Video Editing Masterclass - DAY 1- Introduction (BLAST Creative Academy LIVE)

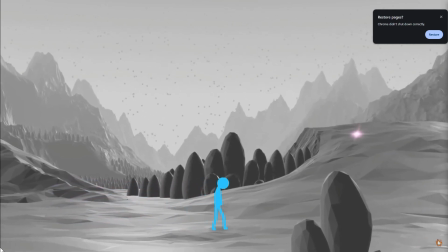Imagine walking on a desert. This is not how it will sound. But
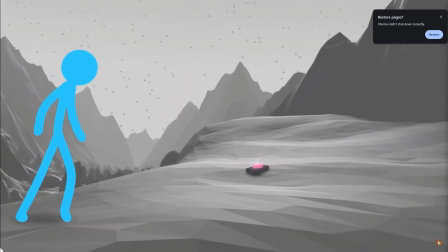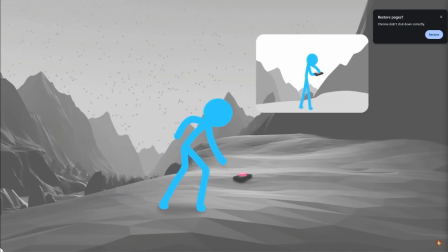this is. So every action they are emphasizing it with a sound.
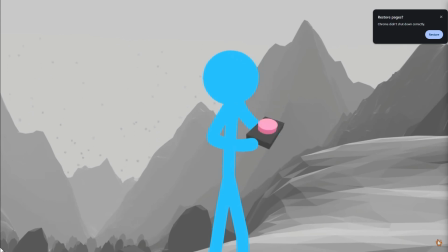Button. So the button sound was added to that.
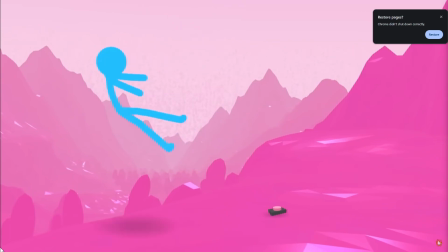You see. So
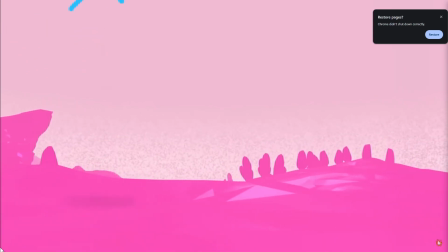if you look at this animation, the video may just be one layer, but you see layers of sound to make this thing possible.
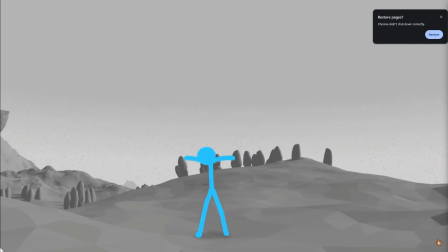There is a background music playing that is communicating something, a peaceful kind of sound.
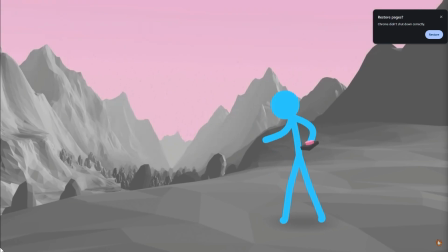You see? Is it? Take the button with yourself.
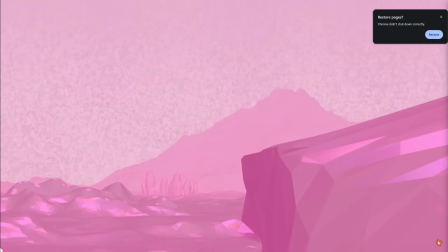Yeah, that's actually the point. If we go back and you have to take the button.
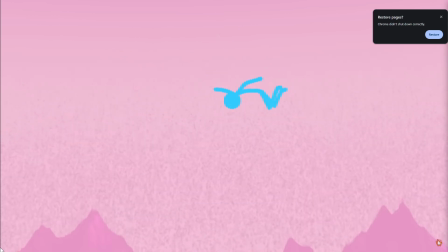See that water? Indicated that it was swimming.
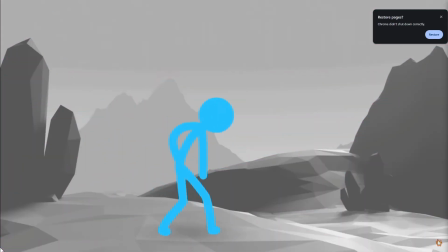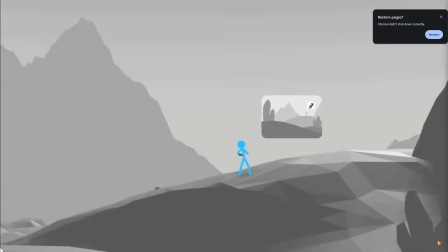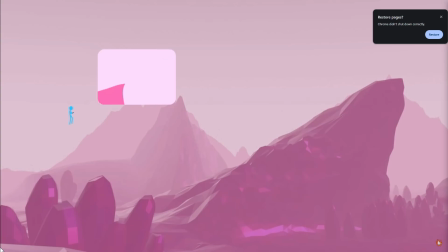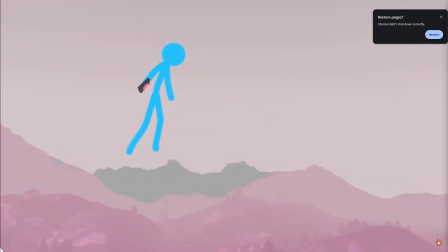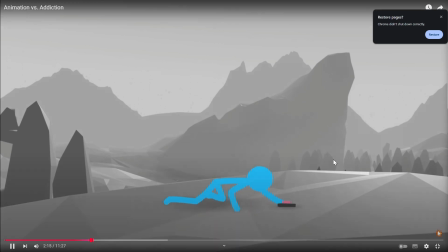There's a message in the video, Sha. Well, you watch it in your own time.
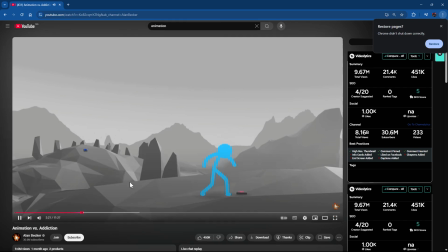Let's go on. It's actually communicating how addiction works.
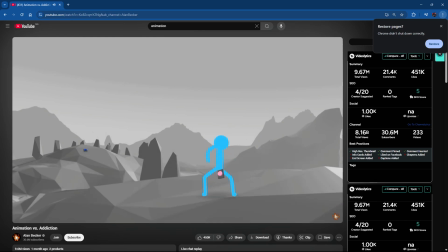He's addicted to the button, so he now needs more of the button to get the same feeling.
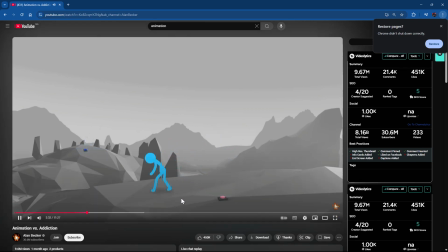Yeah.
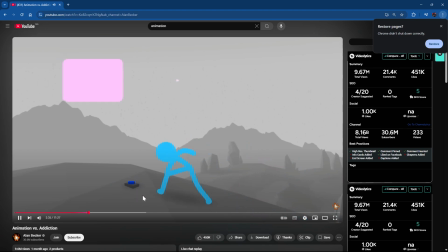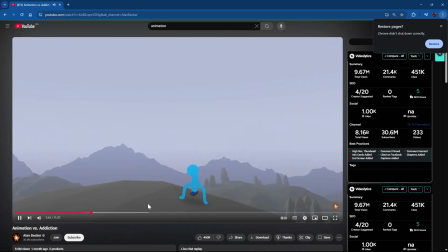So usually the way I will follow YouTube, if I see something that looks good like this, I'm like, okay, maybe this guy has a lot to offer. And you can tell he has 30 million subscribers. You don't do that by mistake on YouTube. You can't have 30 million by mistake. Even some of the biggest YouTubers don't have 2 million. So what I do is I check their channel and see what else they have to offer. So apparently it does a lot of stick animation like this. Alright. And it's very simple. Well, well, not that simple. Yeah. Aside those music and all, like the real, footsteps, 10 years ago. was it recorded? I think I remember this video. Did anybody see this video that year? Ten years ago, wow. If those sounds were recorded, there are people that record them. So the way you get stock clips, you get stock sounds too. Yeah. You actually get stock sounds too.
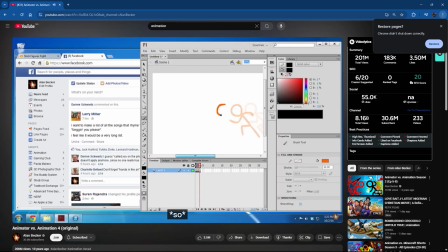You can get some for free. Many of those people that do animations, they create many of it. Yeah. And those SpongeBob's. You understand?